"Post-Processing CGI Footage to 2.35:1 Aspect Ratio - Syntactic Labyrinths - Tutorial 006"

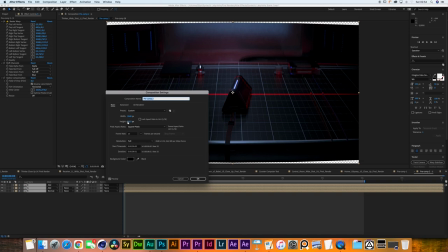495s
The next thing that I would like to do is I would go to composition up here, select composition settings, and then we can change this to a 235:1 aspect ratio. Now, I know that would be
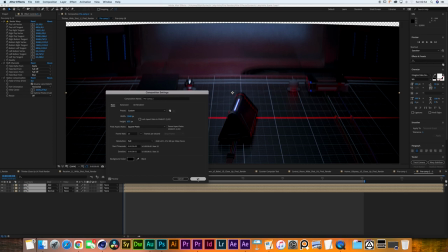510s
871 pixels, and you can get a confirmation over here where it says 2,35.
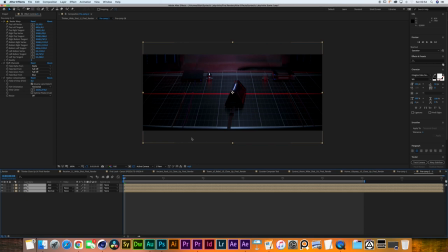517s
Hit OK, and there you go. Now your shot is 235:1 with a little bit of a squish and stretch on the top and the bottom. I'm going to reposition my shot a little bit. Somewhere here is fine.
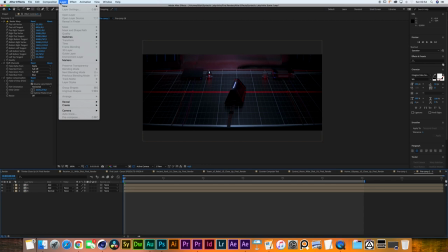534s
And the next thing I would like to do is I would like to create a new adjustment layer.
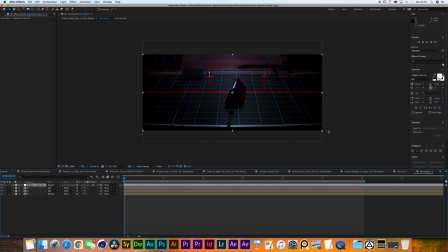539s
This one will create a little bit of a fall off with a blur map on the edges. I will go up here to the elliptical mask tool and double click it. And the way that I like to do it, kind of creating that anamorphic lens effect,
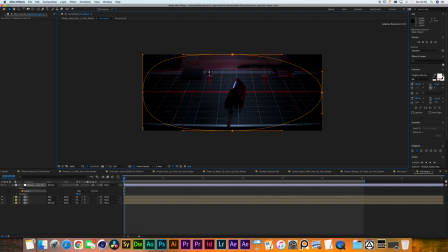554s
is by holding shift and dragging these anchor points all the way to the bottom. Here you go. This way, kind of creating this rectangular oval look.
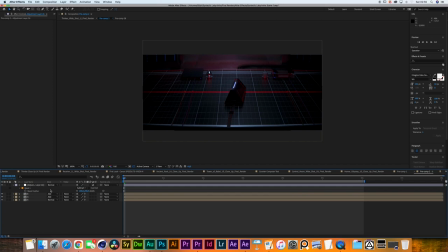570s
Now I'm going to change the mask to subtract, and I'm going to guesstimate somewhere around 200 pixels. This would vary on the resolution of your shot and on the way that you want it to look in your shot, of course.
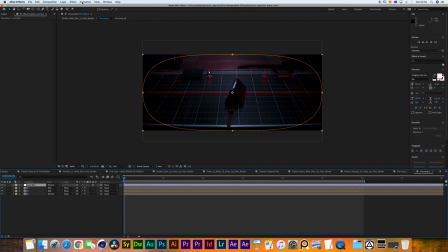585s
I'm going to call this lens blur. I will go to effect, blur and sharpen, camera lens blur.
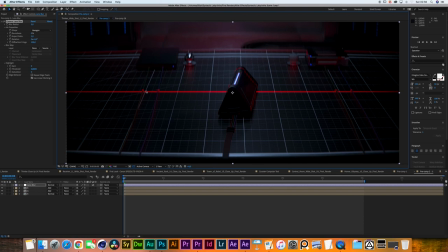591s
There you go. I'm gonna quickly turn off the visibility of our mask, and let's fit this to comp. Yeah, there you go. Command Shift H will hide all the tools.
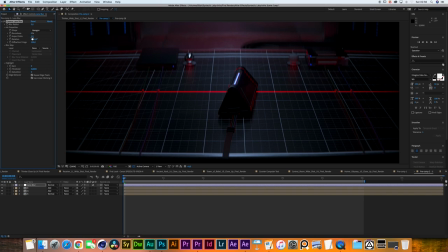607s
And the first thing we want to do is we're seeing this edge over here. So we want to click on Repeat Edge Pixels. And then we want to change the aspect ratio to be 0.5. There you go. And that's looking pretty good with the default settings. If I bump that up, you'll get a clear idea of what's happening.
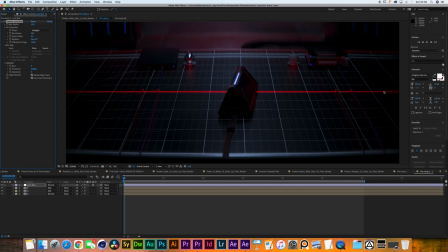625s
But you'll start to get some spreading of the pixels over here. And that's creating a pretty unnatural result.
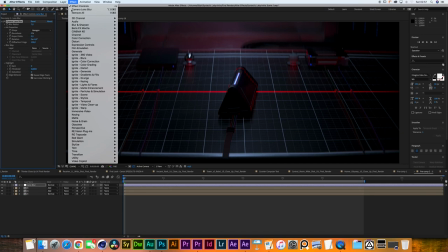632s
So I'm going to stick to 5 or let's say 7. There you go, 7's looking good.
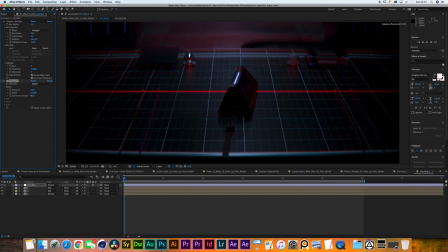638s
And then I'm gonna go and add a color correction exposure effect.
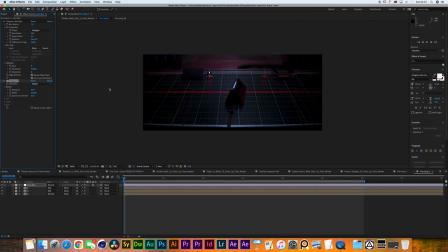643s
I'm just gonna crunch the gamma a little bit on the edges. 0.9 would be fine. If I toggle that on and off, you'll be able to see. We are creating a little bit of a vignetting effect, but basically what we're doing, we're telling a very specific story with this shot, right?
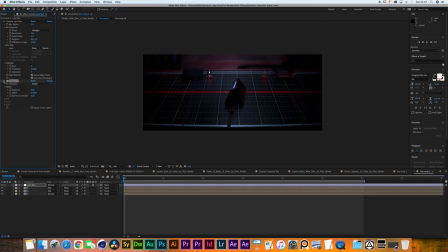661s
We're telling the story of this abstract looking device that's being scanned. We want our eyes to, as quickly as possible when we cut to this shot, center onto the action that's right in the middle of the screen. And a little bit of a vignetting effect is usually a great tool to focus the audience.
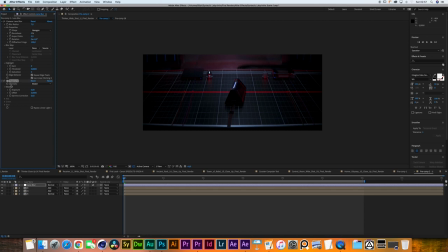681s
And, you know, we're just using it a little bit, just a little bit. Now, the next thing I would like to do is I'm going to add a new adjustment layer. And I'm going to call this Film Processing.
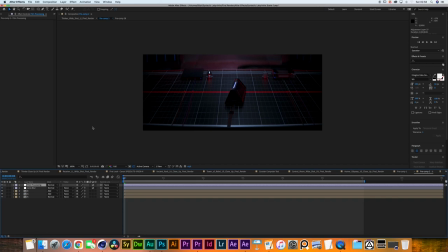697s
Now, if you are familiar with either shooting on film or shooting digitally with a variety of cameras, there is a particular way in which each camera and each film stock processes the colors that it receives.
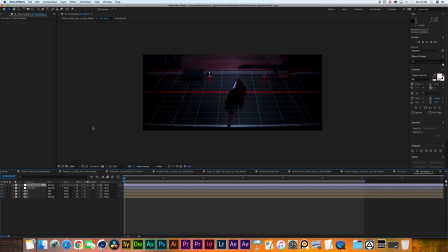712s
When you're working in CG, there are many tools and many render engines that have some kind of integrated LUT system or some kind of filmic recreation palette, but you're always trying to step away from the
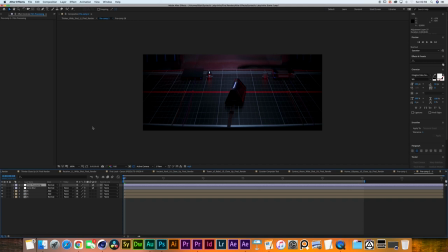727s
linear color space look, the straight CG, everything looks unprocessed and digital. So what I would like to do here is add a little bit of a variation in the highlights, midtones, and shadows.